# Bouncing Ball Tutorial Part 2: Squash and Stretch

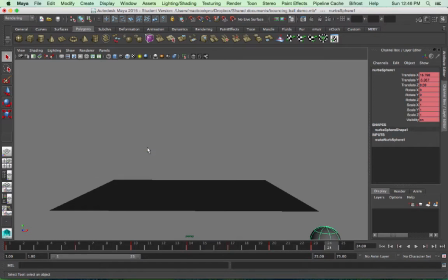(0:03)
In this video, I'll show you how to take the simple bouncing ball animation that we created earlier and add squash and stretch to it. So here's a review of what we animated in part 1.
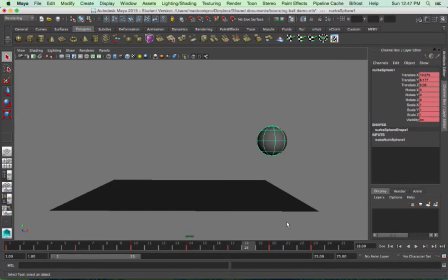(0:25)
And now we're going to go and add squash and stretch to this ball. So as you can see, this ball, as it moves through the space, bounces off the floor. In part 1, we spoke about how it changes speed. It starts out moving slowly,
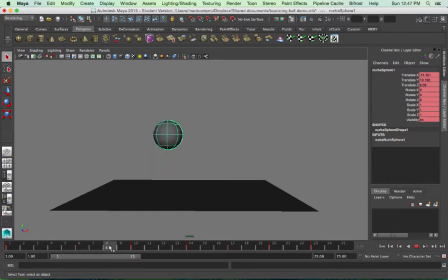(0:42)
hits the ground fast, bounces off fast, slows down in midair, and so on. And also, when it hits the ground, there is some impact. So whenever a moving object that is soft hits another surface,
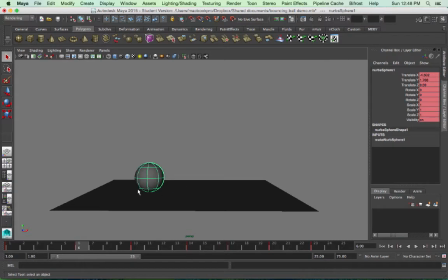(1:01)
we like to squash it to deform it and create that feeling of softness in the object. And as for stretch, when an object starts moving fast, we stretch it sort of as a way to smear it and make it look like it's
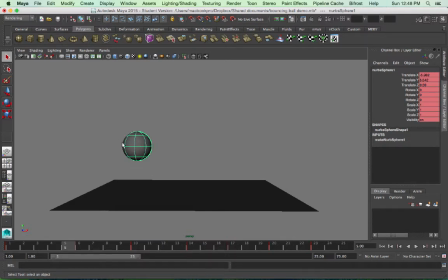(1:20)
moving so fast that it kind of blurred out or smeared out into a long streak. That's the whole reason we add stretch, and then we add squash when one object hits another.
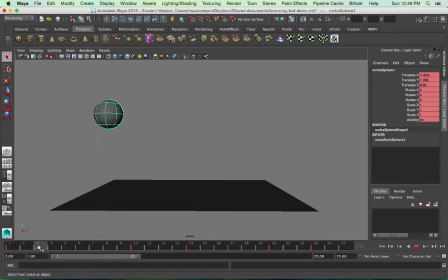(1:34)
So in the case of a bouncing ball, when it starts slow, we're going to keep it round. No squash, no stretch. As it speeds up on approaching the ground, we'll stretch it.
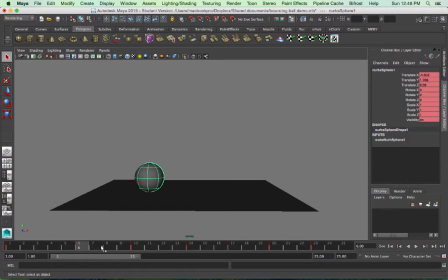(1:49)
When it hits the ground, we squash it. And then when it bounces off fast, we stretch it again. And that cycle repeats. So in the case of a bouncing ball, we end up with something like this.
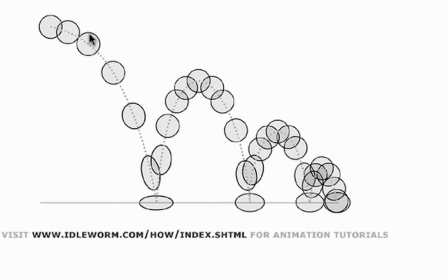(2:05)
We start with a round ball that stretches as it falls to the ground. You can see that. Then it squashes when it hits the ground. It stretches as it takes off, and then it returns to a round shape at the top of the bounce. And then we repeat that pattern.
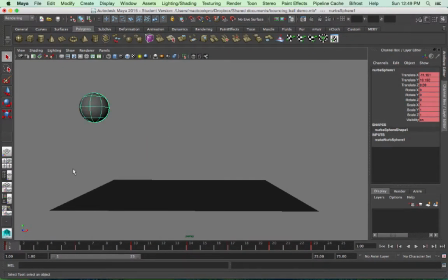(2:25)
So in Maya, so far we've only animated the position of this ball. To animate the squash and stretch, we have to animate the rotation and the scale of this ball. So again, we're going to start with a round ball,
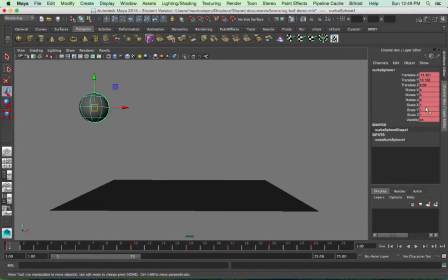(2:44)
and the rotation and scale have already been keyed when we animated the bouncing itself. So at frame 1, I don't do anything. At frame 5, just before the ball hits the ground, I'm going to do a couple things.
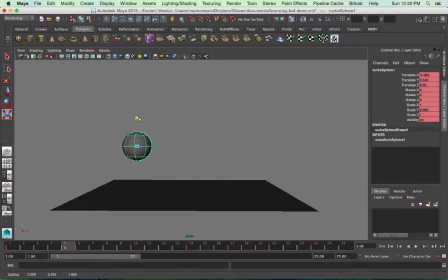(3:02)
1, increase the length of this ball. 2, I'm going to rotate it so that it looks like it's stretching in the direction that it is traveling in.
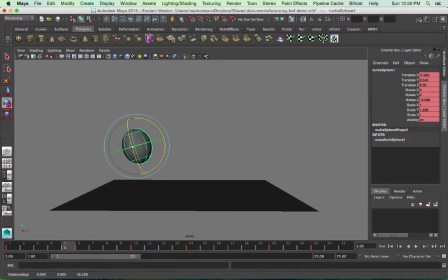(3:17)
And 3, if I were to just keyframe this as it is, you would see that the ball actually gets bigger in size because I simply scaled it up on the y-axis.
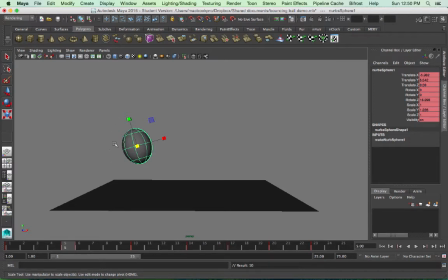(3:36)
In other words, the volume of this ball at frame 5 is more than at frame 6. It just grew out of nowhere, and that doesn't look right, not even in cartoon physics. So every time we stretch the ball, every time we make it longer on the y-axis,
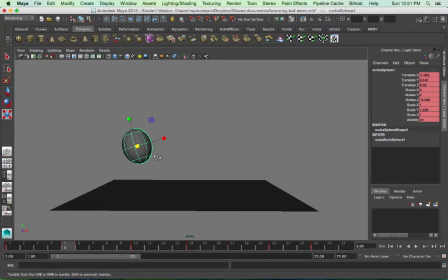(3:54)
we need to make it smaller on the z
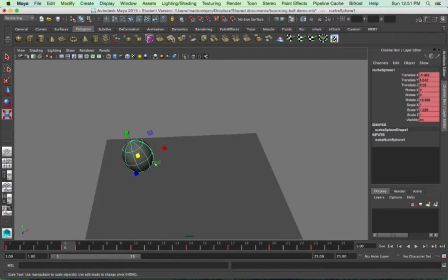(3:59)
and x axes so that the volume of the ball stays consistent from frame to frame.
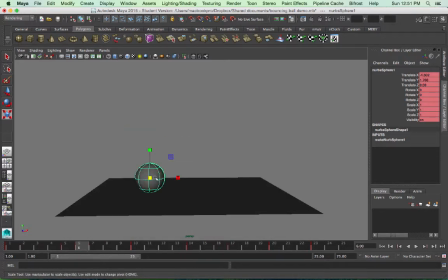(4:06)
So that when we go from frame 5 to frame 6, even though the shape of the ball changes, the volume will not.
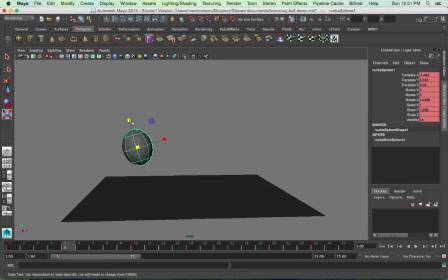(4:14)
So at frame 5, I already scaled it up on the y-axis. I need to scale it down on the x and z axes, make it thinner so that it keeps the same volume, sort of like this.
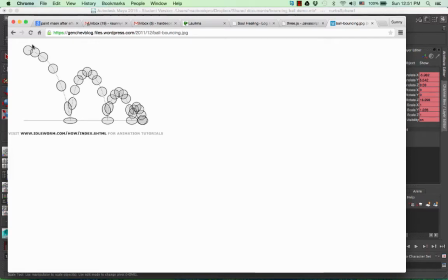(4:27)
You see, even though we went from stretch to squash and back to a round shape, it still looks like it's the same ball. It hasn't gained any volume or lost any volume. It just changes its shape.
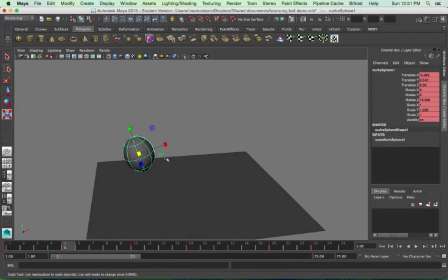(4:42)
So at frame 5, I'm going to scale down x and z together.
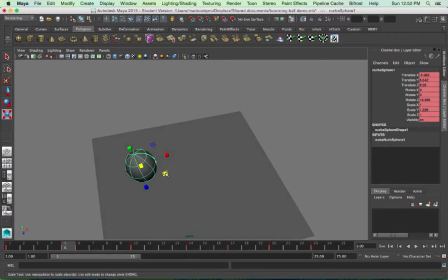(4:47)
And to do this, I'm going to grab this square that's in the xz plane, click and drag it. So notice that it uniformly scales the x and the z together.
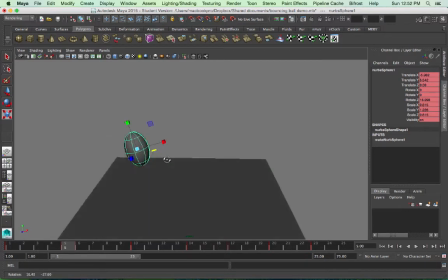(5:03)
So I take it down a bit and then I keyframe this.
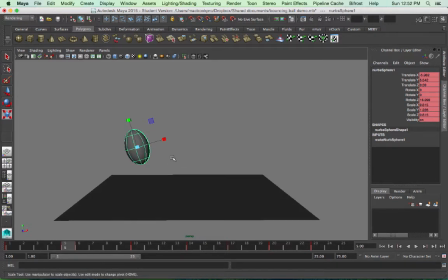(5:09)
And now I'm going to step back and forth from 5 to 6 and make sure that it looks believable that this is the same ball. I don't have to be too exact, but I want to make sure that it looks like it has roughly the same volume,
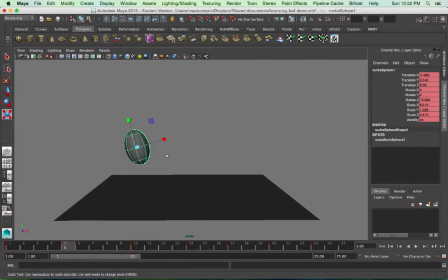(5:26)
which it does at this point. So I'm good with this. So that's my stretch key at frame 5. At frame 6, the ball has hit the ground, so I want to squash it. And to squash it, I'm going to scale it down on the y-axis.
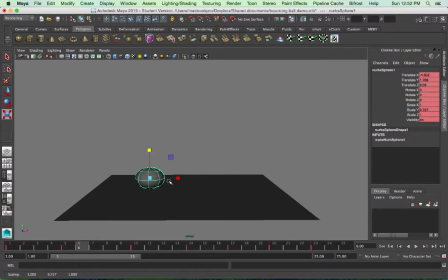(5:46)
Again, I want to preserve its volume, so I want to make it fatter on the x and z axes.
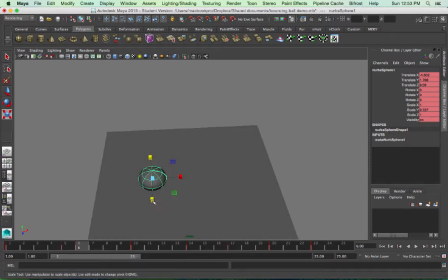(5:53)
So I grab this square in the xz plane, scale it up.
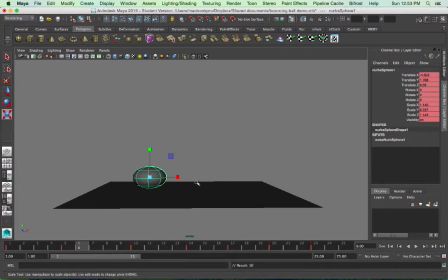(6:01)
I'm going to set a key temporarily and compare the ball at frame 5 and frame 6. Okay, looks like I can
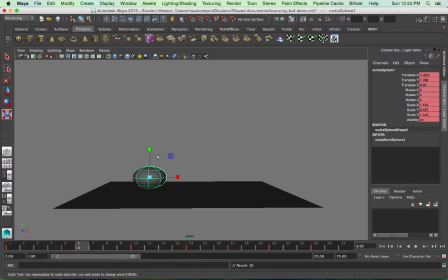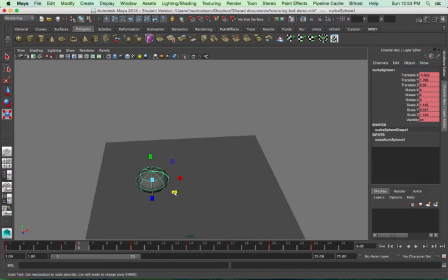(6:23)
scale it out a little bit more on the x and z.
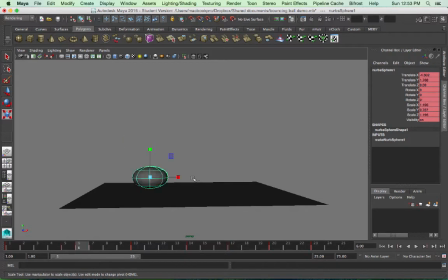Yes, and that looks like it's preserving its volume well. Now the problem is, because I scaled the ball down on the y-axis, it's no longer touching the ground.
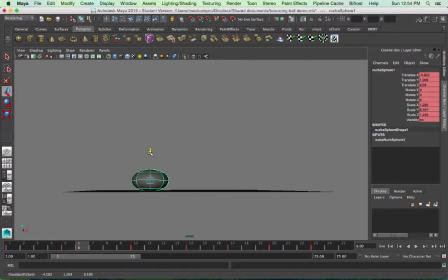(6:45)
So I need to make that adjustment. Simply move it down on the y-axis and key it again. So I have this ball that is stretching out as it speeds up and then squashing as it hits the ground.
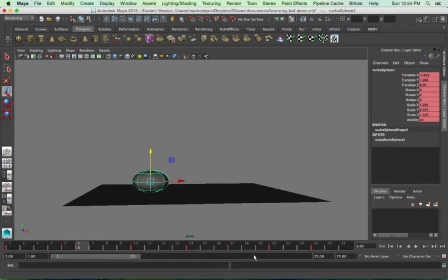(7:04)
So this is my stretch, this is my squash. I gotta continue the same pattern for the remaining bounces. At frame 7, I want it to stretch again, but a little less because it lost some energy
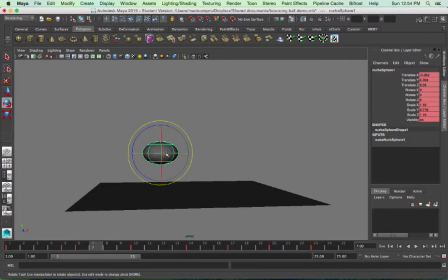(7:17)
during the first impact with the ground. So once again, rotate it a little,
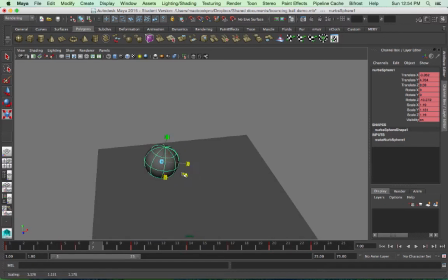(7:29)
scale it up on the y-axis, scale it down on the x and z,
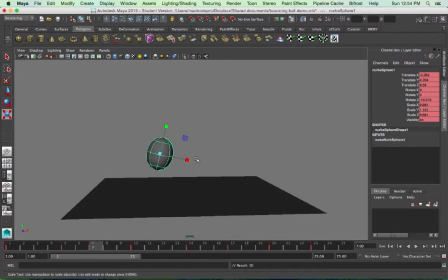(7:40)
set a key, and there you have it.
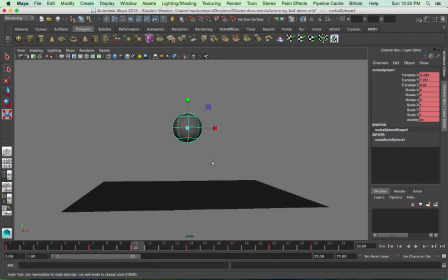(7:57)
And then I continue the same pattern later.